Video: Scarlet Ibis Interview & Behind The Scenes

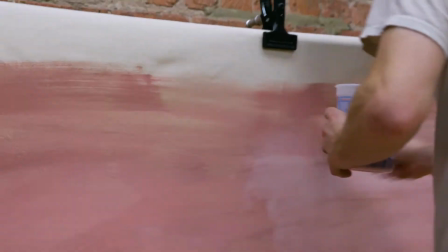[0:02] Are you recording now? Like I said, you can't see it.
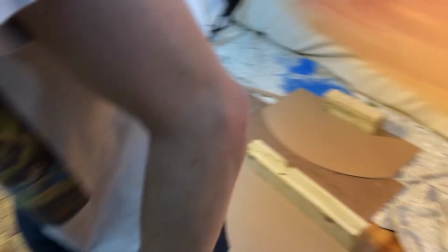[0:08] Oh my God.
So Chicago Opera Theater asked us to do a commercial for Scarlet Ibis, which is one of their operas. And we had the opportunity to do this kind of cool,
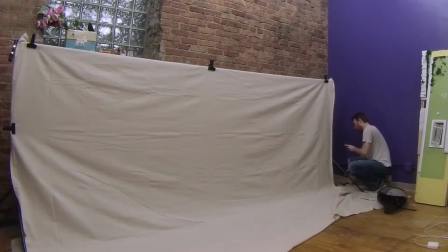[0:23]
whimsical set where we actually made a landscape in a studio and shot it practically with a real camera.
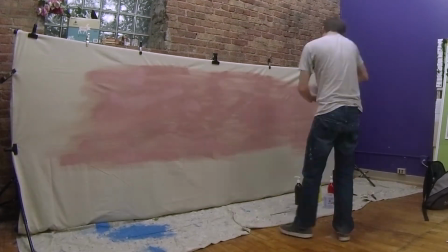[0:31]
One challenge I knew going into it is that we only had 3 days to do it, and that sounded hard,
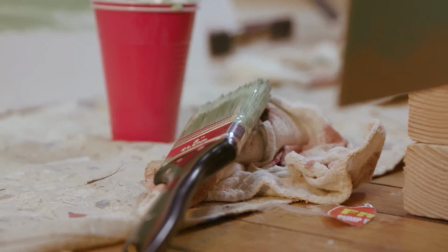[0:36]
but it was also really exciting to build something, so I just went for it. So in the story of Scarlet Ibis, it's about this, it's mainly about this relationship between two brothers, and it's an imperfect relationship, and the brother is physically imperfect. And I wanted to kind of showcase that there's this imperfection with like paper and cardboard has this imperfection to it, but when you shoot it the way that I wanted to shoot it, it kind of has a beauty to it. There's something kind of nice to see something that's handmade, even though it is imperfect.
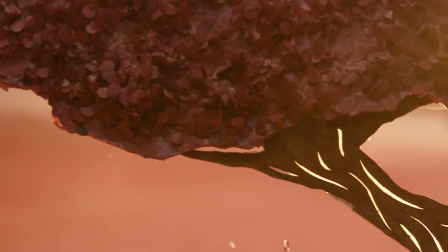[1:09]
I knew I wanted some atmosphere, some leaves falling the whole time,
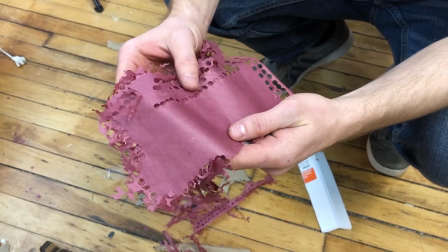[1:14]
and so we had to shoot everything at high speed and kind of drop these tissue paper leaves, which was harder than I thought,
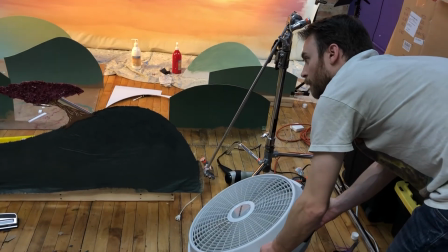[1:22]
trying to get those to move the way that I wanted to. We had a bunch of fans and people waving stuff. It's a stupid thing. I really have wanted to do like practical text on screen for a long time. I just like the way that looks.
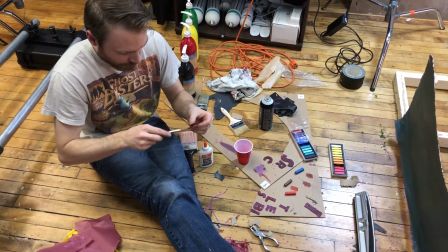[1:38]
So I totally did like the grade school thing where I cut out these letters and I used tissue paper and glue and
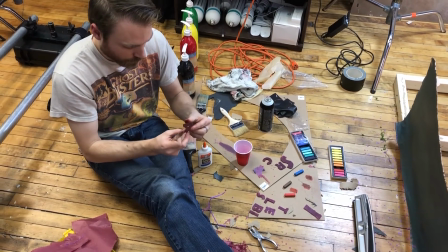[1:46]
painted the tissue paper on the text, which when it dries it kind of shrinks up and has all these shrivelly things.
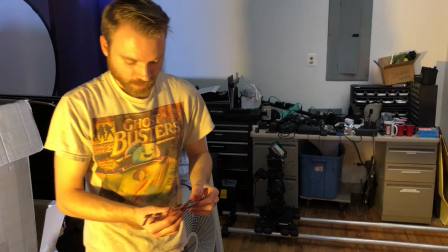[1:54]
And then I use wire to suspend it from a C-stand.
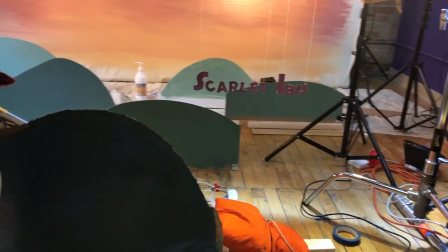[1:59]
Yeah, so it was all done practically, which is crazy to most people,
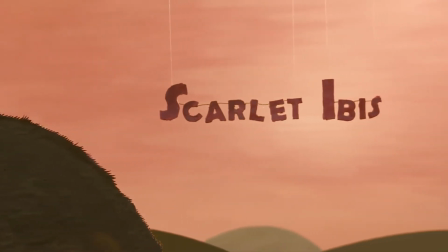[2:04]
but I think you feel that, especially in this piece where you want everything to feel handmade.
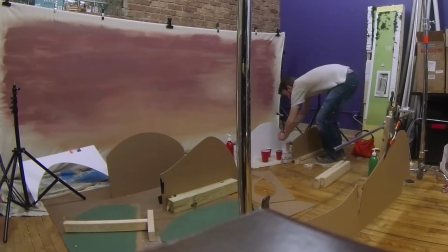[2:11]
When you're making things in real life, it's so much about the making of it, and the production is really kind of the last leg.
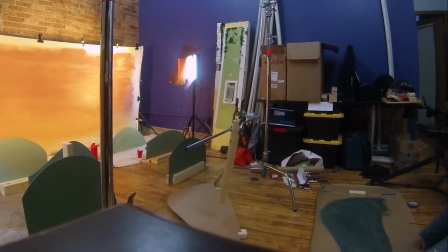[2:19]
It's a very linear process when you're making something. And it also looks like a wreck the entire time.
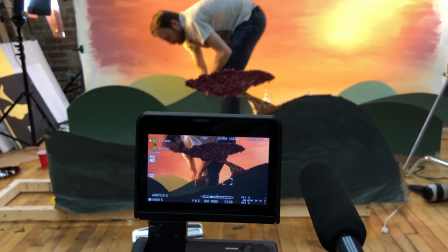[2:27]
You know, outside of the camera frame, it's just a wreck. There's just stuff everywhere. So I pre-visualized everything in a 3D application so that I could see everything to time,
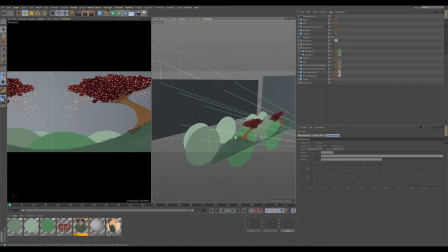[2:39]
and then I could also do things to realistic proportions so I could tell how many feet,
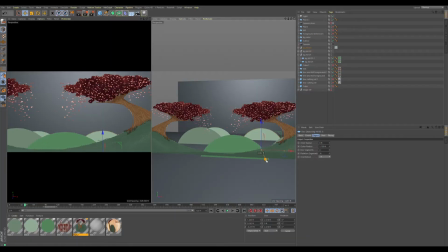[2:44]
how many inches I needed to space my hills when I actually did it on the set. So the animation of the two boys was done in the computer in post. As much as I would have wanted to do stop motion, 3 days.
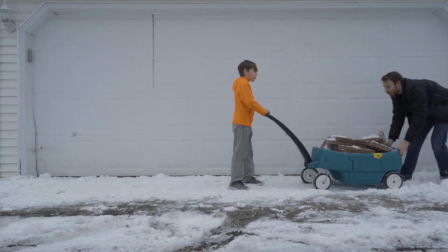[2:58]
I used my two kids to do some video reference of pulling a wagon
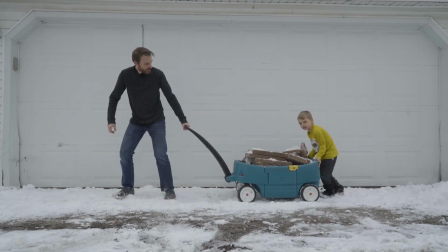[3:04]
and kind of heavily reference that when I animated in After Effects. The other thing I wanted to do in After Effects is treat it as if I were doing stop motion. So I have keyframes on every 2 frames.
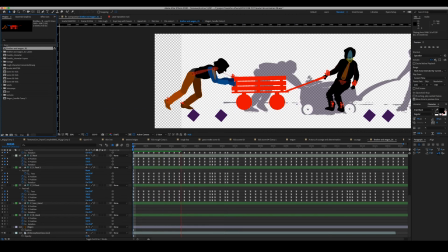[3:17]
And I tried to do, I posed things out, but I tried to do things kind of straight ahead, linear, as if I was moving these characters with a hand, just so that you see that kind of jerky motion.
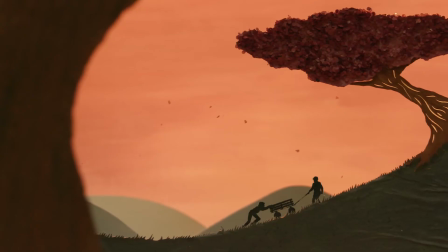[3:29]
There's something slightly imperfect about it, but it still looks nice. I think it's just, there's something really, I don't
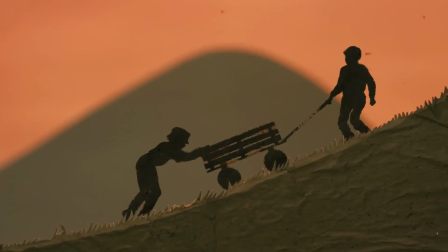[3:37]
know, for lack of a better word, there's something kind of magical about creating something with your hands and putting it in front of a camera and then making it look like this huge world. I would totally build a set in a heartbeat if the project was the right fit for it.
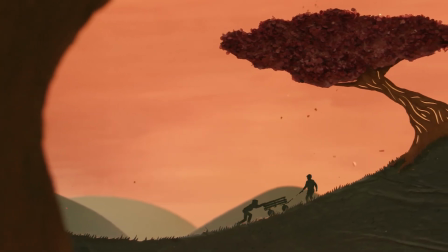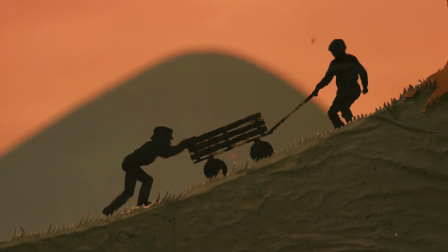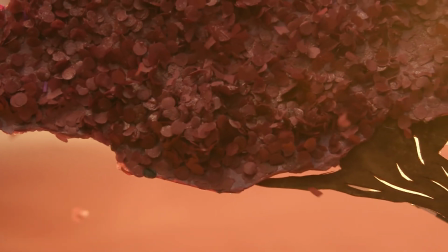[4:08] Sleep, my